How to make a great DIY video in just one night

pretty cool right while the video edits were definitely important i want to focus on the sound design because that's what really brought this entire thing together as i mentioned earlier every single bit of audio except for that one line of dialogue was replaced using artlist's library of sounds and if you don't believe me watch it again i'm going to take out the music and everything you're hearing has been replaced not using the camera's microphone at all all added in the edit so enjoy
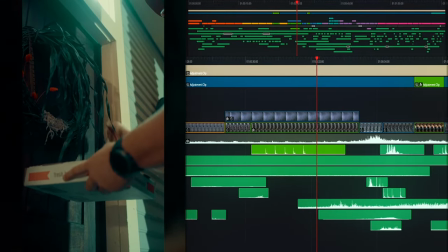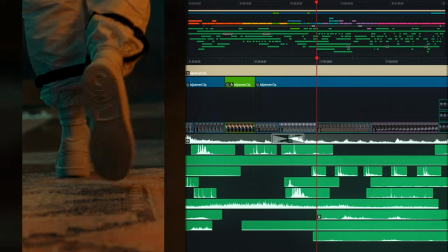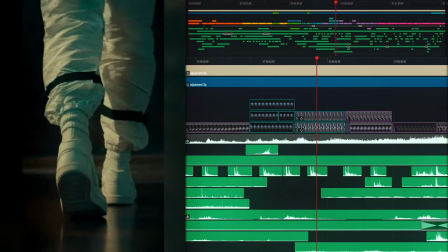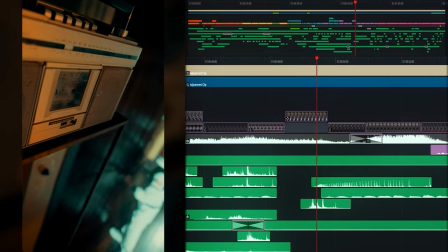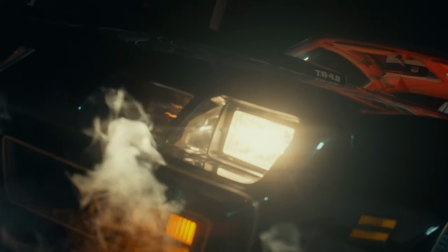(5:47)
I think my favorite part was the car pulling up at the beginning because all of that music was added in after the fact I started with a fun kind of rock alternative song that Contrasted a bunch of the spooky music that we'd be hearing later Then I thought back to the times I've been walking down the street and a car rolls by me just blasting music You typically only hear the low end that bass, right? So I removed a ton of the high end and those high frequencies to mimic the same exact sound and then just animated it So as the car got closer to the camera, it also got louder as well and voila You have one of my favorite parts of the entire video.
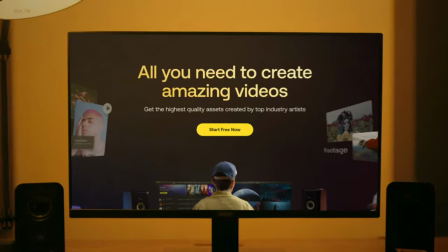(6:19)
Now, as I've mentioned a bunch of times, Artlist made this entire sound design process super, super easy. It really has become my go-to platform for all of my music, sound effects, and even video asset needs. I'll get a little bit more into those video assets later, but something I had a ton of fun doing was layering a bunch of nighttime sounds to really set the scene and immerse the viewer in our world.
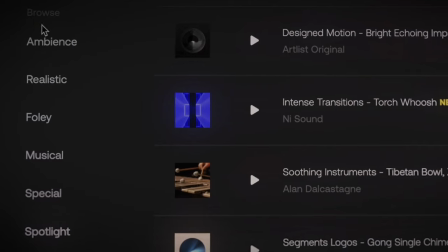(6:39)
To create this nighttime vibe, I went to the sound effects section on Artlist and used the ambience category.
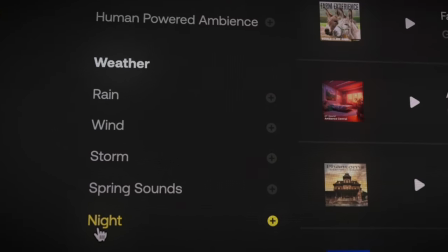(6:44)
I scrolled down to the section labeled night and actually ended up using the very first one. Having ambient noises across your entire timeline really help your shots flow from one another because visually things are changing every couple seconds. But if you have consistency in the audio, it really brings everything together. So try that out in your next project.
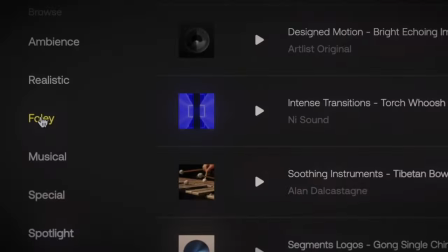(7:02)
And the exact same thing for the footsteps. I literally went into the Foley tab and then there was a section for footsteps.
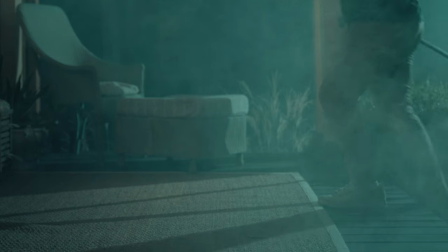(7:07)
So for the indoor ones, I clicked on the wooden floor section. And for the ones back outside, I used the natural surfaces. And for the more nuanced and specific sounds where I needed a little extra spice I used the search bar I'm not sure what type of magic
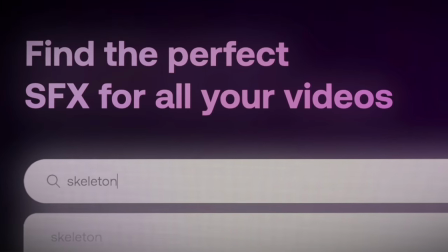(7:19)
they've got going on behind the scenes here But I was genuinely able to save so much time when it came to finding sounds which meant more time I could focus on the edit, which is always a big thumbs up for me as a matter of fact The main theme song for this entire commercial was literally the first choice it gave me if that doesn't show you how good the search Bar is I don't know what does I've also got to mention how the video assets side of our list actually saved one of the shots for this commercial There's this one
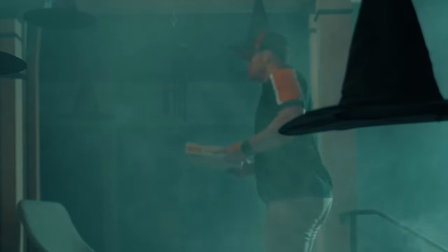(7:43)
scene where we forgot to haze up the porch and the shot before had a ton of haze all over the scene So when it cut back and forth,
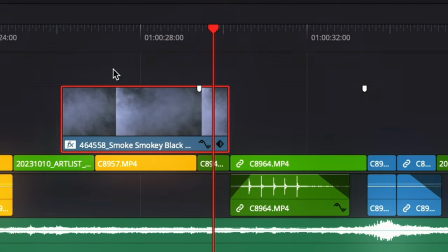(7:49)
it didn't really look quite right. So I did a quick search for a smoke ass set I dragged it into my timeline match the color of the fog from the clip before and voila
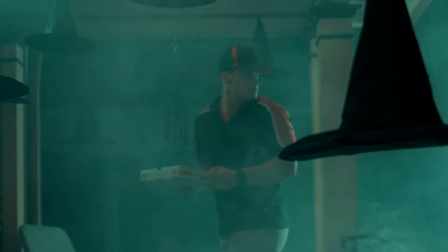(7:57)
Now the scenes match beautifully and it's not as much of an eyesore So that's it from beginning to end how we pulled off this entire commercial in just one night And if you take one thing from this commercial stop overthinking your next project and just go out and create You don't need the fanciest equipment,
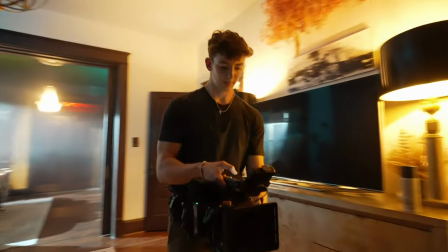(8:12)
months of planning, or the most complex lighting setups to create something awesome. We shot this with literally two lights, whatever lamps were in the house, and one camera. You've got the power to create literally anything, so call up your friends and go make something fun. If you guys want to check out more of my content, it's over on my Instagram, so go check that out. Thank you for watching, and happy spooky season.